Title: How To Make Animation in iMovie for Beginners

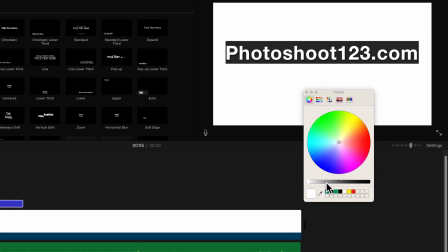So go there to the color picker and move this slider all the way to black.
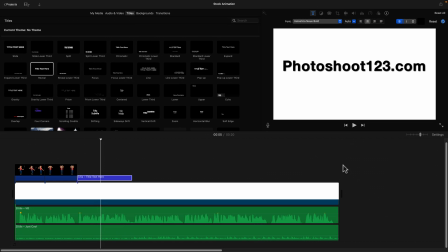And there you have it. So now we have a lot more contrast and we can actually read the text.
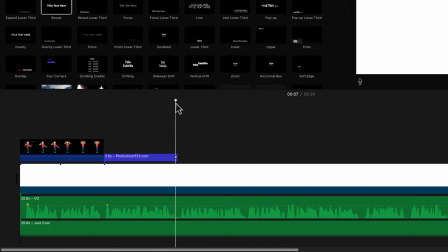So that's awesome. Now let's keep going.
Update your LinkedIn profile with a professional photo.
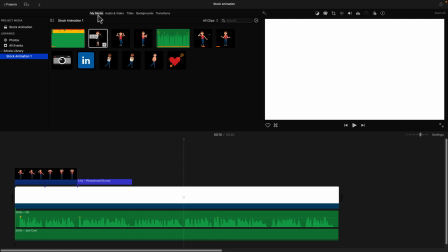All right. So this scene could be a little bit more dynamic. And I wanted to add this LinkedIn icon.
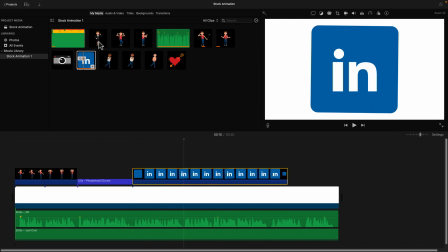So I'll drag and drop this one here. And it would be nice if I could actually add this one on top as well, but it doesn't allow me.
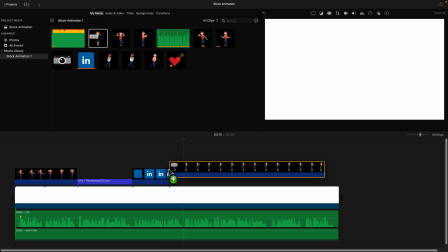Because again, as I said, iMovie, it's an amazing software, but it's free and it's supposed to be simple. So it only allows you to have two items on screen at the same time. And in our case is the background and this one, right?
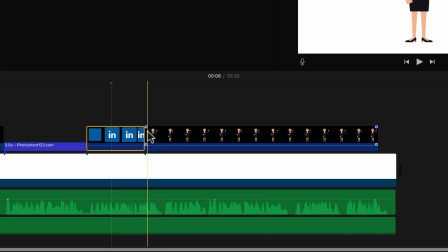So actually, I'm not going to be able to have the icon and the woman at the same time, but I'm just going to have them one after another.
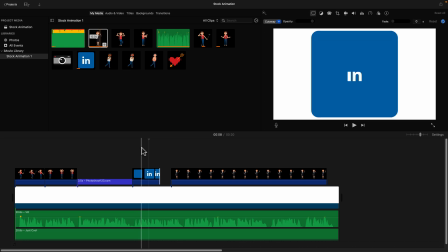So in the beginning, we're talking about LinkedIn.
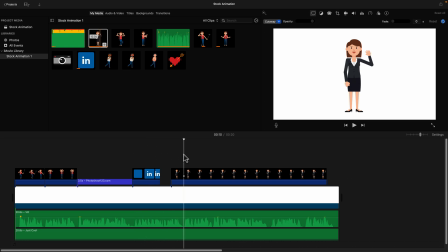And then halfway through the scene, all the way to here, we're talking about updating your profile. So now we want to have the exact same woman, but just a little bit more professionally because we're talking about LinkedIn and it's a more formal setting.
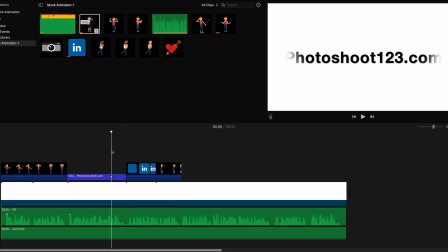So let's see how that looks.
.com, we got you covered.
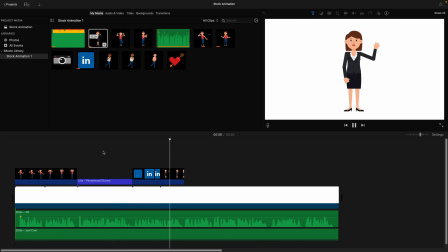Update your LinkedIn profile with a professional photo or update your dating apps.
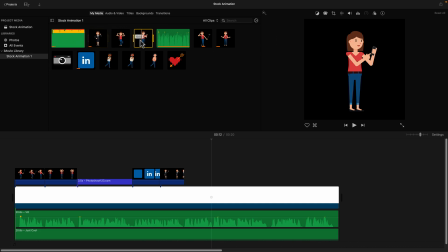All right, so new scene, we're talking about updating your dating apps. And we have this nice clip of this woman playing with her phone.
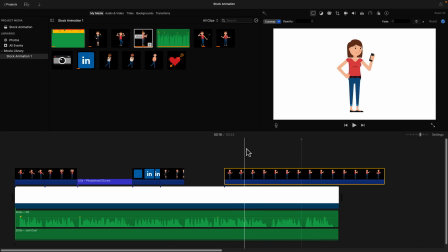So let me just drag and drop this here. And again, this is a long one and we only need it on screen for like a second and a half maybe.
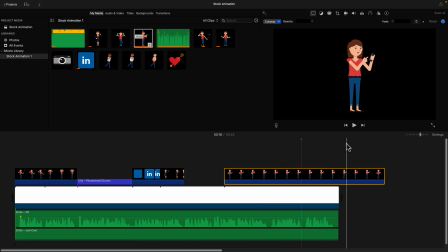So I want to select what I think is the best part of it.
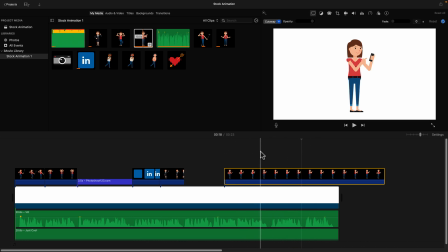So for me, the best part is right here where she raises her hand and moves it to the phone.
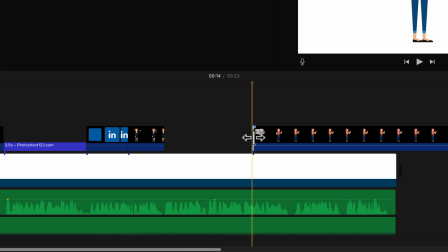All right, so trim the beginning because we want to remove that part. And then now move it all the way in the right place here. And based on the waveform, this is where the scene ends, right? And then trim the ending as well.
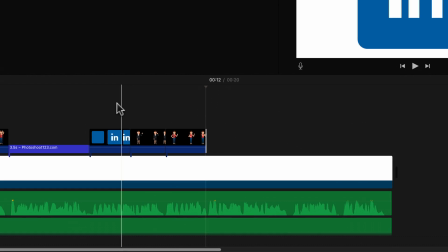And let's see what we have.
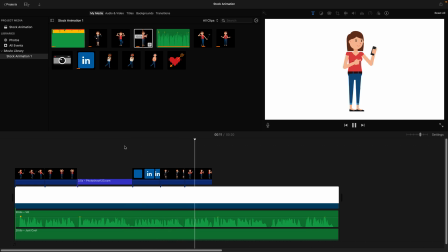Update your LinkedIn profile with a professional photo or update your dating apps and have people literally fall in love with the new you.
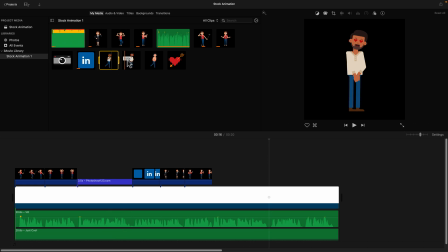All right, so here you can add either one of those characters because we're talking about people falling in love with her.
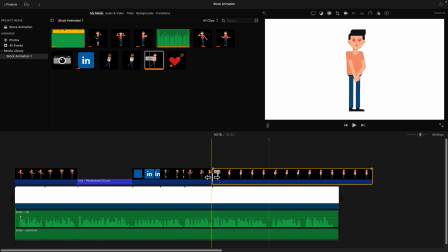So just drag and drop this here. And again, this is a long one. And I really like the part where the character kind of leans in on his leg like this.
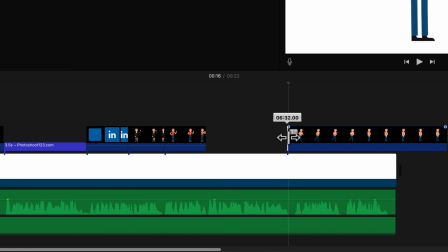So as previously, I will just trim the beginning like this. All right, and now move it into the correct place on the timeline. Make sure the timing matches. This is the right place to start. And around here, let's say, is the right place to end because a new scene is going to start.
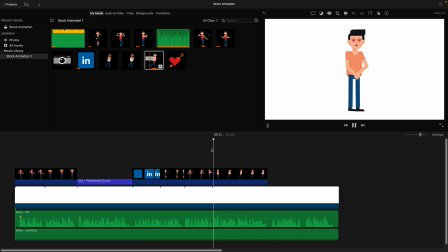All right, let's have a look.
And have people literally fall in love with the new you. The possibilities are endless.
All right, so we're getting close to the end of the video, and now it's a moment of celebration.
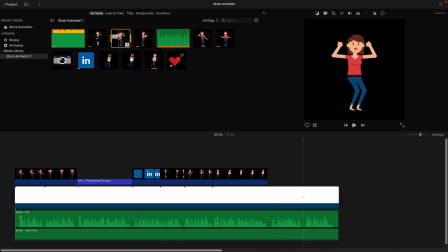It's the final happy solution for the main character.
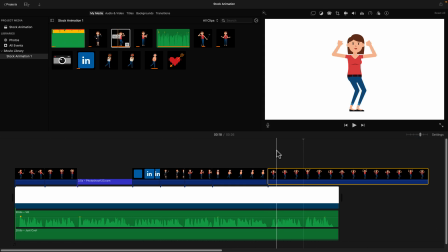So we have this animation of her being happy, cheering, raising her hands in celebration, right?
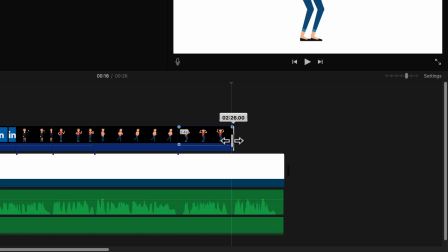Nothing too fancy, all pretty straightforward. All right, and let's see what we have next.
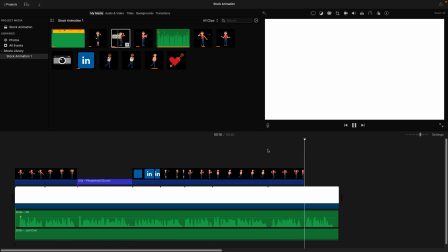The possibilities are endless. Sign up now and get started.
All right.
Tired of taking...
Oops. All right, so for the ending right here, I think we can just use, for the call to action, we can just use this same text animation as we have it here.
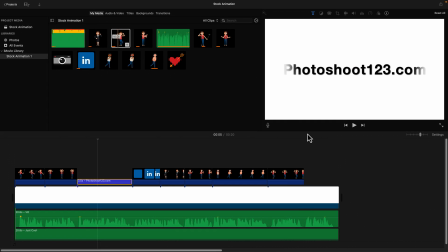So I'm just going to right-click copy, then go here, and I'm just going to click Command-V, and it's going to paste the thing that we just copied here.
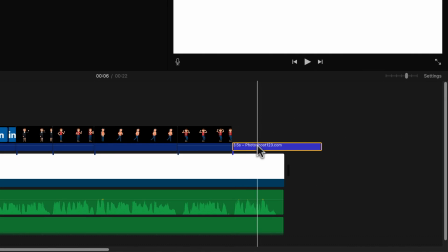So now I just pasted this photoshoot.com text layer.
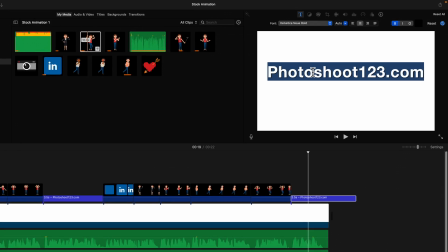But actually, I'm going to double click on it because I want to edit the text because the call to action was saying,
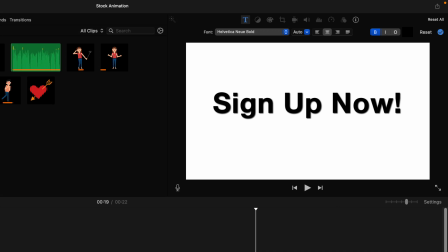sign up now, let's say exclamation mark. All right.